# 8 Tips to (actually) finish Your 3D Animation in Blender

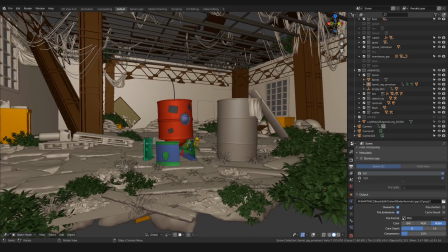12:16 Now what I will say may seem contradictory to what I said in the previous tip, but actually the secondary animation details are as important as primary, only they should really be done after you're sure that the primary stuff works.
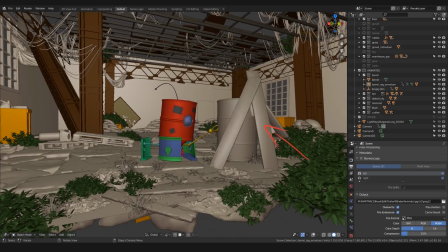12:31 In case of this scene, for example, this keyframe animation of the rag being swept by the falling logs and the grass, cables, and bushes swaying in the wind. Actually for these cables I used a very simple armature,
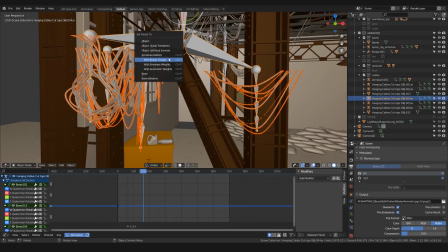12:44 I parented these to it by using the armature deform with automatic weights and then added
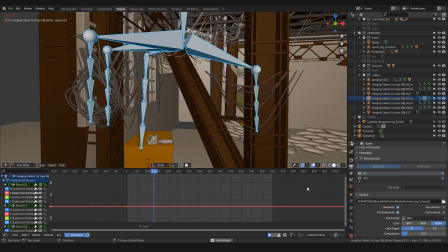12:51 only one keyframe to it and again used my favorite animation modifier the noise with these values.
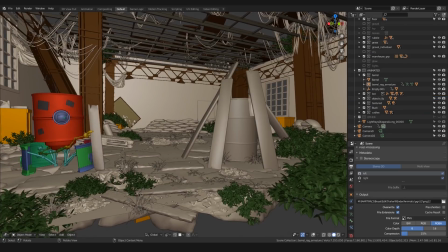12:59 This way my cables are almost unnoticeably swaying in the wind but it's there and it gives the scene some sort of movement,
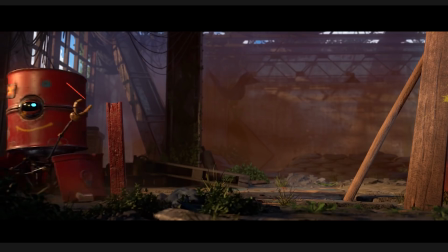13:07 even though it's almost invisible.
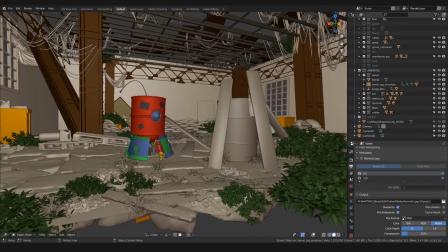13:11 The same goes for these bushes. I actually have these from a Blender Guru tutorial as well.
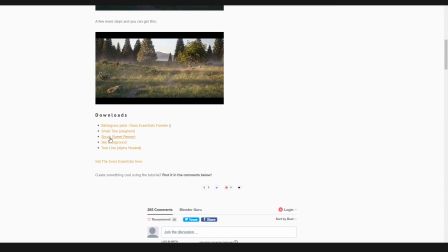13:17 Oh man, these Blender Guru references are getting out of hand. But yeah, it was useful.
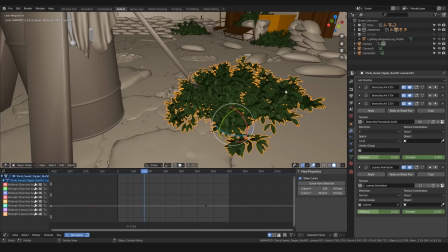13:23 You can still download this bush from a link in the description of this video. And on it, you will find these branch deformer modifiers, which again, I just keyed and then added noise modifier on them and thus this way more
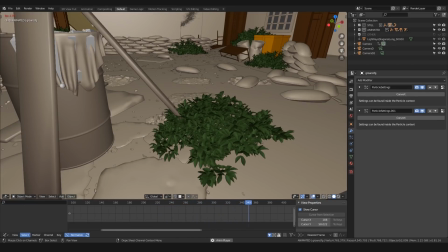13:39 importantly the secondary animations on the robot I think added some sort of personality
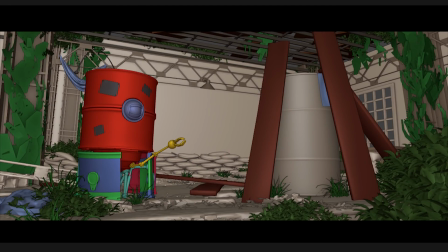13:45 to it the movement of the antenna the reaction of the eyes the poses
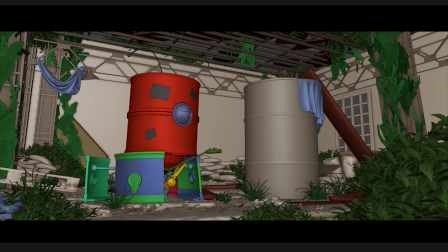13:50 of the hands this is what made Barry Barry so the lesson is figure out the primary stuff first but don't underestimate the secondary animation details tip 7 don't be afraid of render farms.
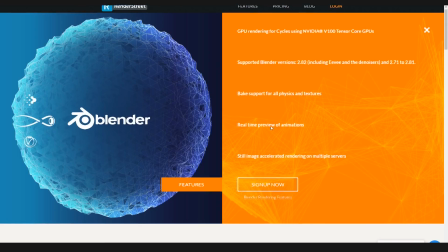14:05 For the longest time I've actually hesitated to use the services of specialized render farms.
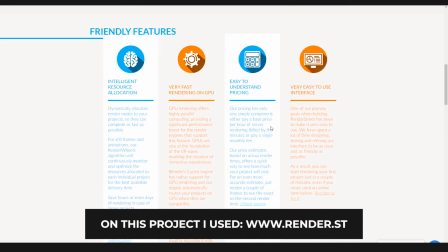14:11 I've rendered my videos overnight suffering long hours of not being able to work on my project
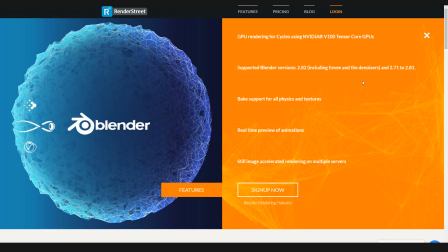14:17 simply because the system was calculating frames and it was too slow to be able to work on anything else.
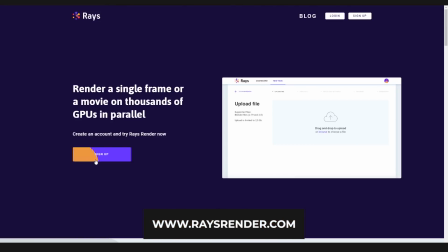14:23 It was on a few previous projects of mine where I really had to deliver the results in time that I realized I have to discover how to speed up my render workflow.
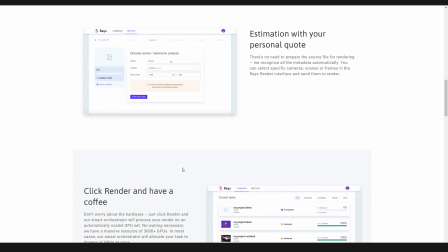14:32 Otherwise my computer would just burn down.
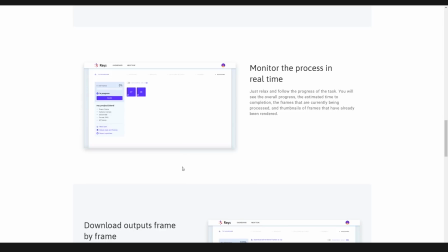14:35 As a matter of fact a few years back when I was still rendering on my laptop it literally burned down.
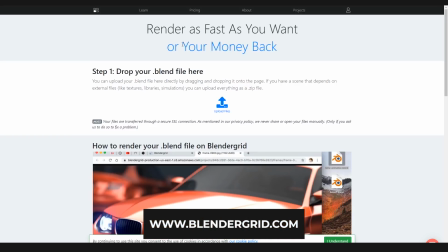14:42 So it's not really funny. In case of quality render farms it really is very easy to upload your projects,
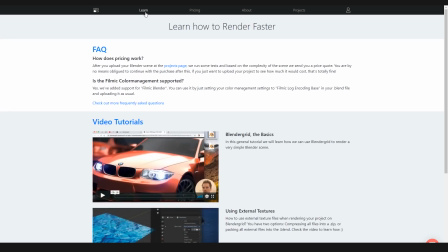14:49 specify the rendering settings and then get really fast results having final frames delivered in minutes rather than hours.
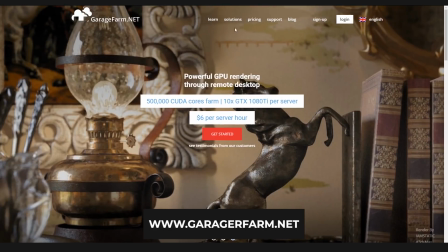14:56 And that is a substantial advantage especially when the deadline is giving you heart attack. I mean, yes, you will spend money on a quality render farm,
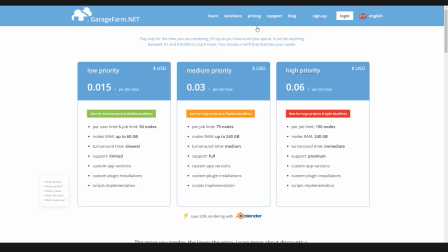15:05 and if it's long video and large resolution, we are talking about a substantial sum. If you're a hobbyist, then yes, it might not be that necessary, but in that case there are also free solutions.
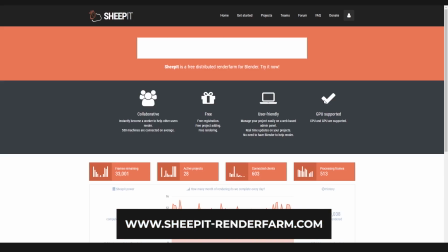15:18 There is for example Sheepit, the free shared rendering platform that you can use at any time.
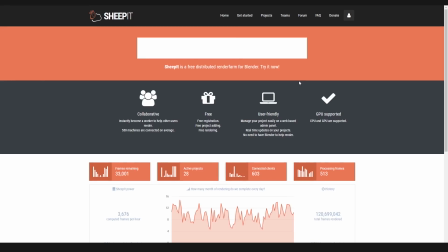15:24 I've rendered a few frames there, and yes,
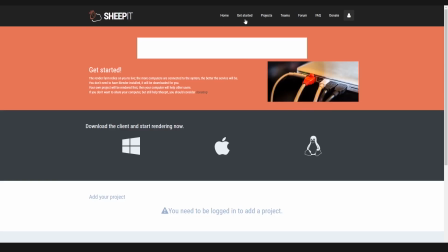15:27 it works. in all cases let me tell you without the need to stress excessively about rendering you will be able to make your future projects that much more interesting and also pro tip
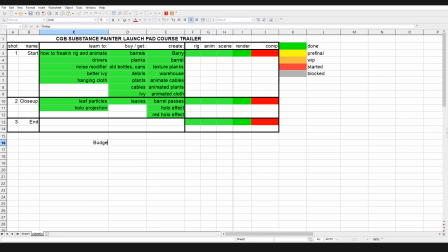15:38 try to always incorporate the cost of a render farm into the budget
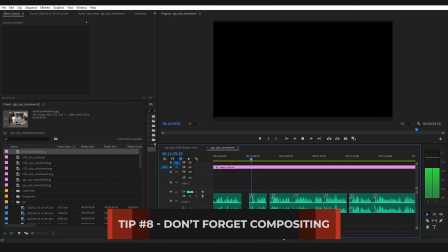15:42 of your future project tip 8 don't forget compositing this is not a blender related tip though it could be of
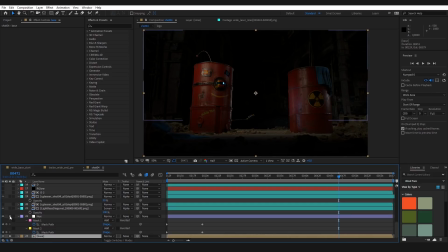15:51 course depending on what software you decide to use for this purpose what's important though let the rendering phase not be the last one you make on your project. Be it artwork or video, always do some post-production. Of course, this video is almost ending, so I can't really tell you how to composite.
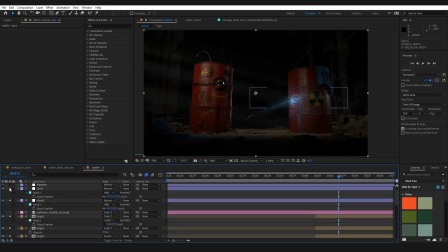16:08 It's a complex discipline, one you can get into quite fast, but you will never stop discovering its deep and fascinating rules. You can be compositing your images in Photoshop or in Blender.